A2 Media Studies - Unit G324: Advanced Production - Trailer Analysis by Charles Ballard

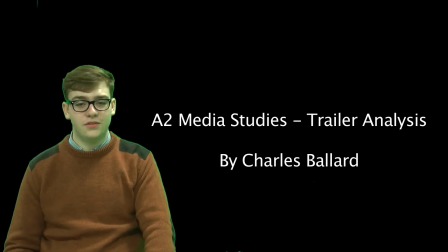0:02 Hello, my name is Charles Ballard. I'm an A2 media student, and here's my presentation on film trailers.
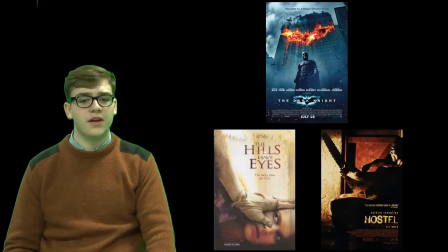0:08 The film trailers that I selected incorporated a wide array of different techniques to maximise the desired effect on the audience.
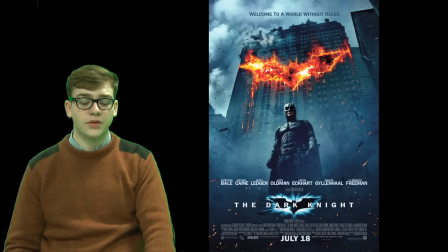0:14 I chose 3 different film trailers. These were The Dark Knight, which was my own choice, Hostel, and The Hills of Eyes, my 2 horror choices.
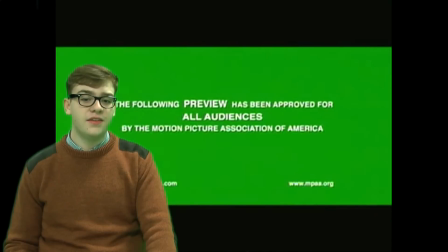0:23 The first shots from my first horror choice, The Hills of Eyes, is a certificate warning and the production company logo for Fox Searchlight Pictures. These shots are followed by what looks like archival images of nuclear bombs being dropped from an aircraft in test bombings.
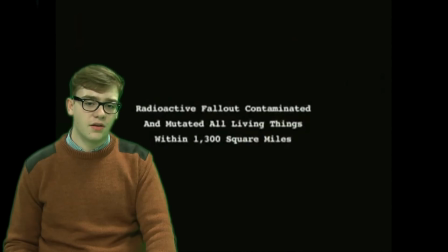0:39 This is coupled with an audio and air raid siren, which gives the opening an airy atmosphere and helps to build tension. On the other hand, my second horror choice, Hostel, opens in a completely different manner to The Hills of Eyes. The relatively bright images used previously are replaced by a dark establishing shot, which sets the tone for the film. Low-key lighting is used to convey the dark nature of the film, and this is coupled with images of masked characters washing away what appears to be blood.
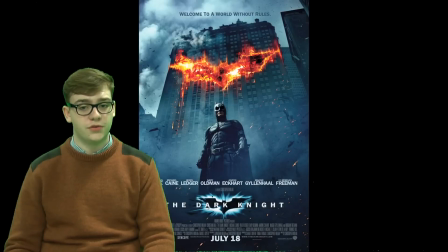1:08 The Dark Knight, my own choice of trailer, opens in a very similar manner to Hostel.
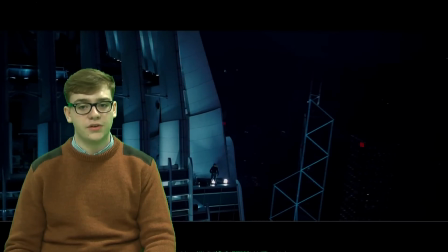1:13 Firstly, an establishing shot is used, coupled with low-key lighting.
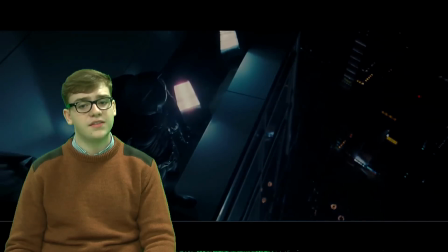1:16 This conveys Batman's dark and aggressive nature across to the audience, and at the same time presenting Gotham City as a rather sinister and undesirable place to be. These opening shots are crucial to any trailer, as it not only establishes who the production company or studio is,
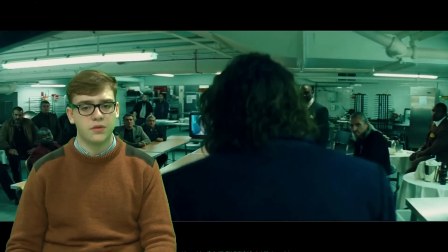1:30 they also introduce the audience to the basic narrative structure that will run throughout the film. The first opening scenes often pose many enigmas.
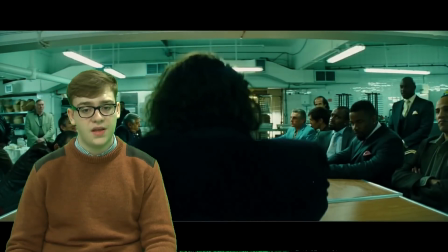1:37 These are designed to persuade the audience to watch the film, as they'll want to find out the answers to the questions that the trailer has posed.
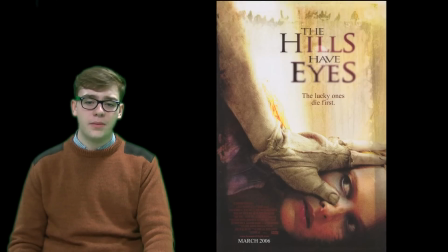1:43 The Hills of Eyes can be classed as a horror film, and it becomes apparent in the latter stages of the trailer just why it can be classed so. Firstly, let's focus on the trailer's opening.
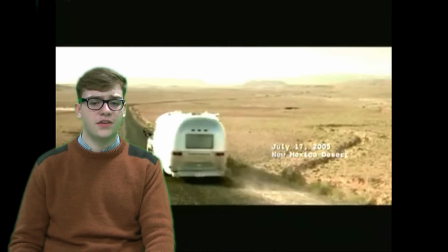1:51 The music used during the former half of the trailer defies many of the conventions of horror films, as it is upbeat and brings a somewhat jubilant atmosphere to the trailer.
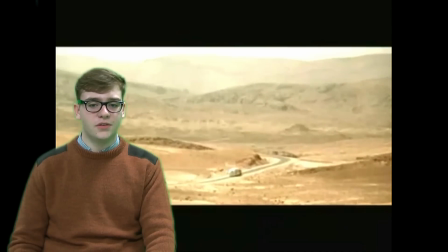2:00 However, this atmosphere is dispelled just as quickly as it was created, as the music is brought to an abrupt stop.
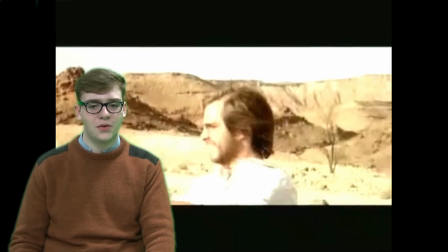2:05 This sudden shift in soundtrack disorientates the audience and is another way in which tension is built throughout the trailer.
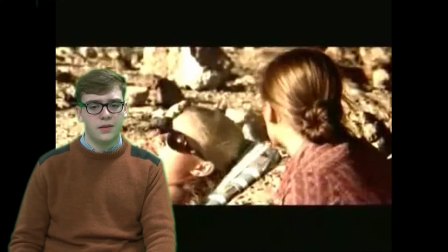2:12 From the point where the track gets cut short, a more sinister soundtrack is used, which sounds somewhat like a heartbeat, gradually beating faster and getting louder as the trailer continues, signifying the tension building.
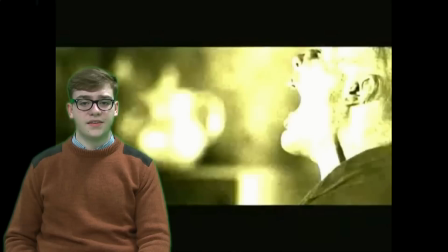2:24 None of the film's antagonists appear until the latter portion of the trailer,
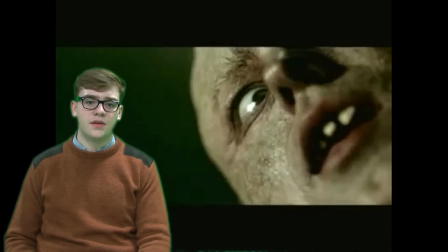2:29 and when they are shown, it is only for brief periods, only allowing the audience to catch brief glimpses of their faces. This is in keeping with the conventions of the horror genre, as rarely the true identity of the antagonist is revealed until the latter stages of the film.
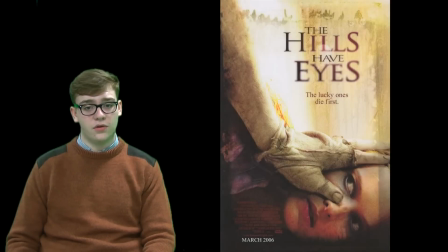2:44 The Hills of Eyes uses many aspects of iconography to build tension and establish a clear narrative plot.
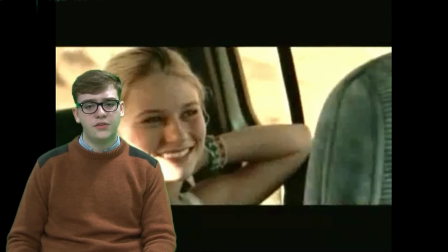2:49 For example, the first few scenes, we are introduced to the main characters and the main filming location.
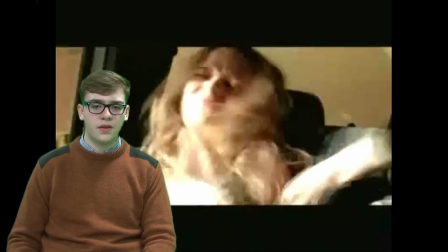2:55 The main filming location is a seemingly derelict gas station. The use of derelict buildings in horror films has always been a popular choice amongst directors.
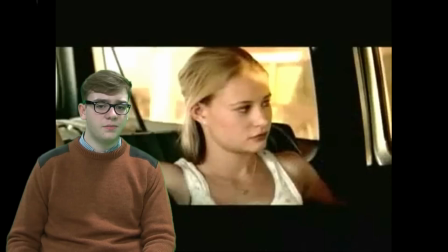3:03 Derelict buildings are surrounded by an aura of mystery and suspense, which both intrigues and horrifies audience members.
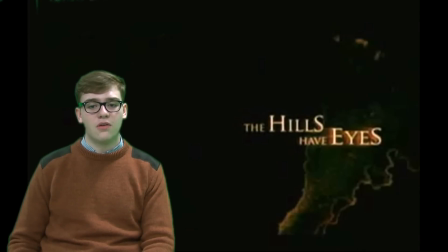3:09 The use of sets is coupled with frequent iconography which runs throughout the entirety of the theatrical trailer.
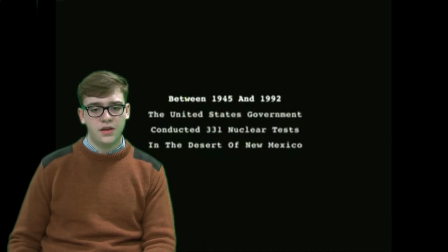3:15 The font used, which is a typewriter font, ties in with the military's use of nuclear weapons, as the font is regularly used by the military in official documents, etc.
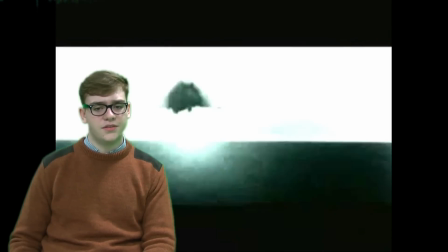3:25 The use of nuclear weapons and military involvement also poses many enigmas, such as why did they drop the bomb on that particular site when they knew people were inhabited it?
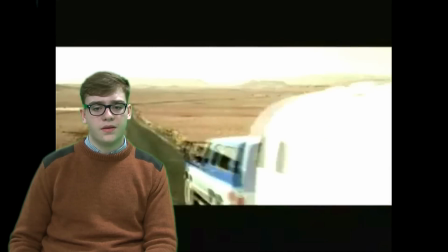3:34 And, for example, who are the people who are affected? These enigmas are in fitting with the horror genre and conform to the conventions of the genre as a whole.
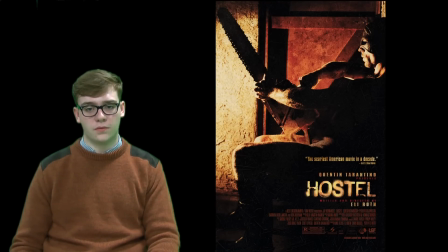3:44 My other horror choice, Hostel, exhibits many of the characteristics one would expect from the horror genre, such as a derelict setting, low-key lighting, and masked antagonists. As previously mentioned, the first shot is an establishing shot of a derelict warehouse.
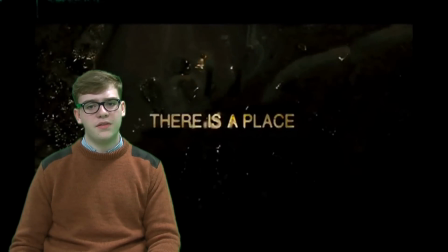3:56 The combination of the setting, the shot, and the lighting conforms to many of the conventions of the horror genre, as frequently shots with relatively low light are used.
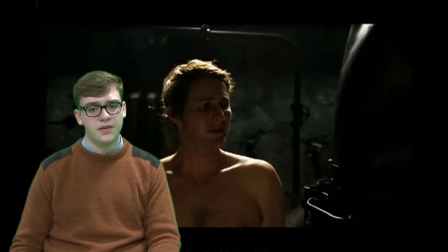4:04 These shots don't give the audience a clear picture of what is happening in the scene, and the low light is often used to mask the identity of characters.
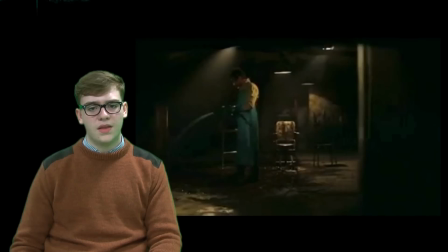4:12 We have a perfect example of this in the Hostel trailer, as we see one of the characters washing away what appears to be some sort of bodily fluid. In the scene in question, the character's face appears to be masked, however it is barely visible as the main light source is shining on his back, creating an ominous shadow effect.
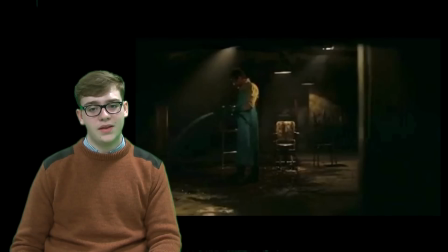4:29 This use of lighting conforms to the conventions of the horror genre, as frequently many directors employ this use of lighting to create enigmas and to build tension. Hostel employs use of typography in a similar manner to The Hills of Eyes does. The military-style font used in The Hills of Eyes doesn't appear in Hostel. Instead, the font used looks weathered and industrial.
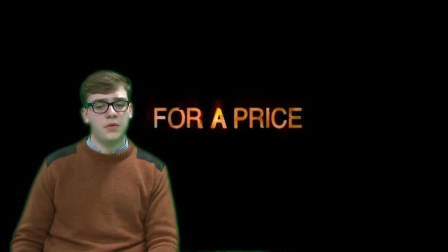4:48 What is more, the font looks like it has sections missing, almost like it has been mutilated. This could symbolise the film's horrific and gory nature.
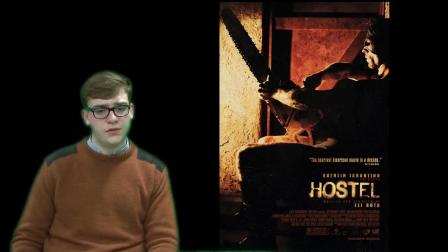4:56 Hostel is the only one of my film choices to use a form of accolade to sell the film to the audience, For
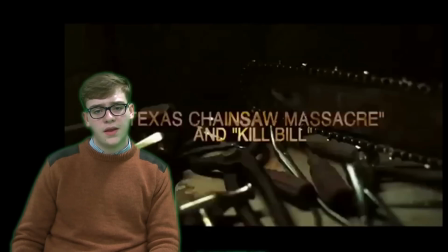5:01 example, From the Brilliant Minds Who Brought You, and a film by Quentin Tarantino. This is another way in which production companies attract audience members to view their new productions,
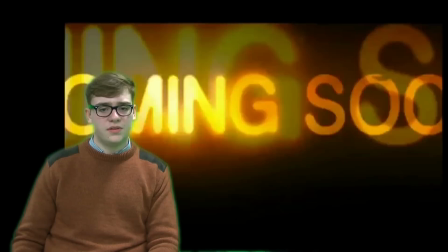5:10 as people who may be fans of Quentin Tarantino may want to see the film purely because they are fans of his previous productions.
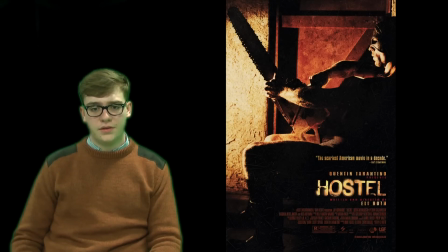5:17 Unlike in any of my other film trailers, typography in Hostel represents the pace of action on screen. In many intense scenes throughout the trailer, the text jumps out on the screen, shocking the audience,
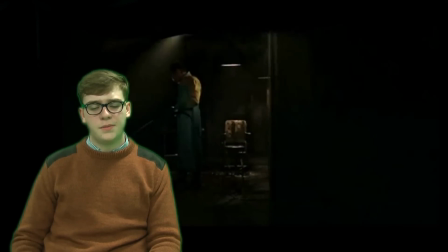5:28 whilst on the black screen shots, the text appears in a more conventional manner, where it slowly rotates.
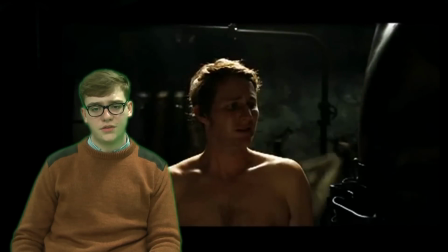5:33 The effect of switching from a black screen to an action shot in some ways resembles a form of torture,
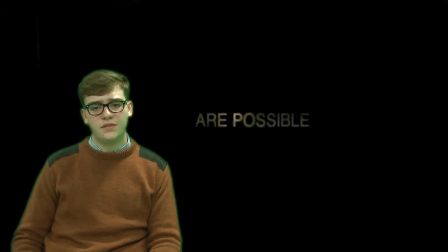5:38 which is highly relevant to the film, as the audience doesn't know what is happening and may begin to feel slightly disorientated. Throughout the trailer, the typography is represented in a graphical fashion, only being represented on screen with no voiceovers.
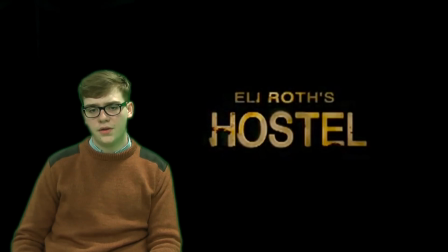5:51 However, at the end of the trailer, when the soundtrack is reaching a crescendo, the film's title, Hostel, is said by a voiceover artist. This deep, husky voice used represents the film's genre, as the voice is almost inaudible, somewhat like a captor trying to disguise their voice. In a similar way to The Hills of Ice, Hostel uses iconography to generate tension.
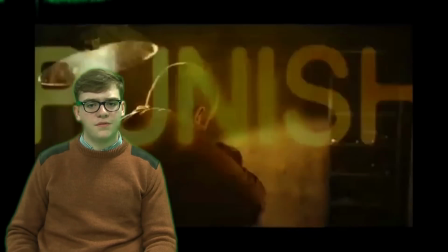6:11 Costumes and props play a large role in representing the codes and conventions of the horror genre, and this becomes apparent in Hostel's trailer.
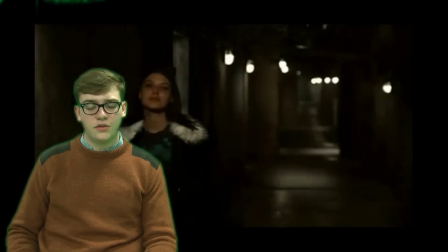6:18 Many of the costumes that appear in the trailers are generally associated with surgery. For example, many of the antagonists are wearing bloodied surgical robes.
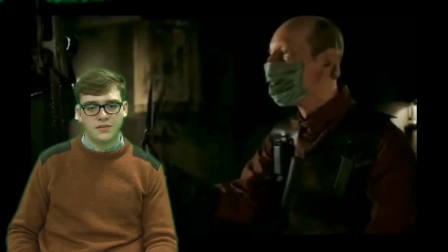6:27 Under normal circumstances, those in surgical robes, such as doctors and nurses, hold positions of authority over their patients, who bestow their trust upon them.
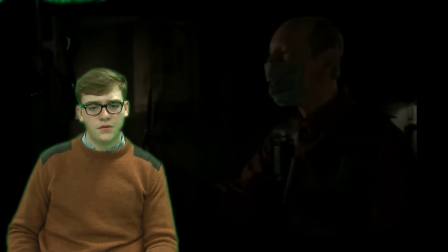6:35 However, in the case of Hostel, this image of doctors is turned on its head.
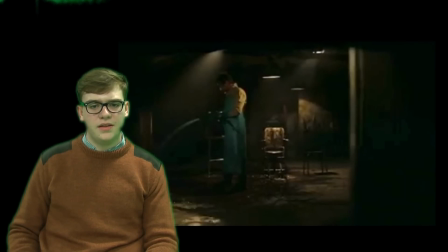6:39 Figures of trust have become vicious murderers, and this is particularly a good method to instill fright within the audience members, as it makes them consider if they was in that particular situation at the hands of their doctor.
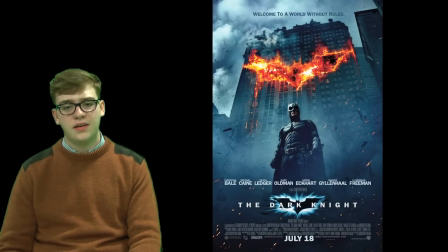6:50 My third film trailer, The Dark Knight, exhibits many of the conventions that one would expect from an action film.
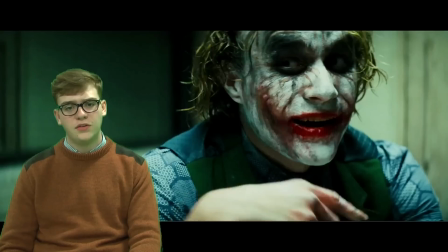6:55 Large explosions, thrilling car chases and shootouts, all feature in the trailer, which combine together creating an adrenaline-fueled cinematic experience.
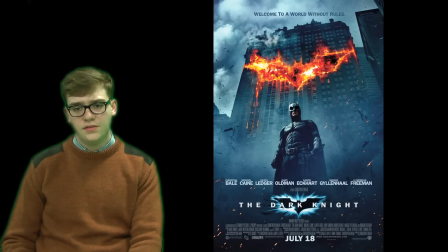7:05 One way that the Dark Knight trailer manages to achieve this adrenaline-packed trailer, which leaves the audience craving more, is through the use of iconography and special effects. Special effects, such as the hospital destruction scene,
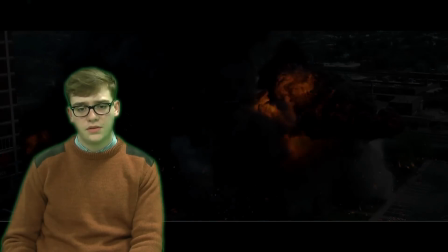7:17 play a huge role in not only creating a thrilling viewing experience, but also establishing the genre and narrative of the film.
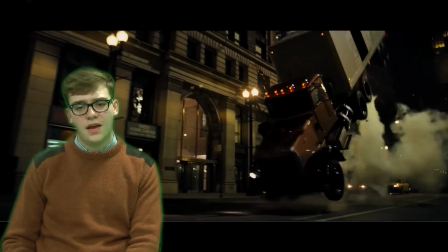7:25 Fiery scenes such as these allow the audience to briefly glimpse at the most important events throughout the film, narrative structure.
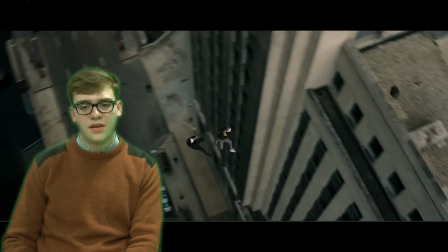7:32 This allows them to piece together a very basic idea of what will happen throughout the film, and whether or not they should view it.
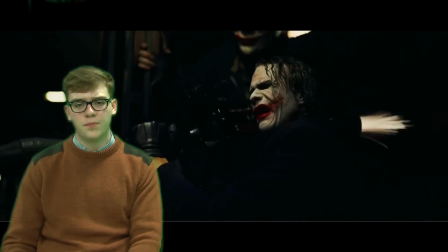7:37 The use of iconography also plays a vital role in establishing the film's genre. Weapons and luxury vehicles conform to many of the conventions of a typical action film. In many scenes throughout the trailer, we see juxtaposed images of good and evil, the protagonist and the antagonist.
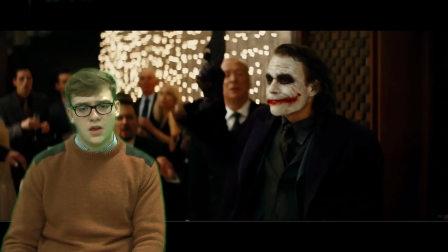7:51 In the trailer, Batman doesn't use any firearms, whilst on the other hand the Joker uses a variety of weapons.
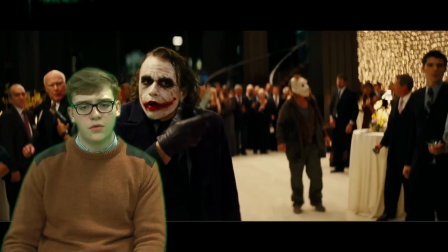7:57 These juxtaposed images of good and evil conforms to the typical narrative structure of action films,
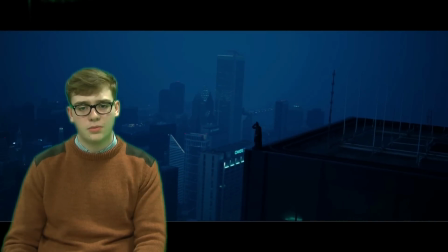8:03 being that the antagonist is attempting to manipulate and find flaws in the protagonist, and then expose them and ultimately defeat him.
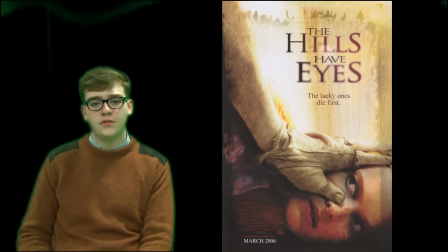8:11 Returning to The Hills of Ice, we can see that 2/3 of Todorow's basic narrative plot is revealed in the trailer.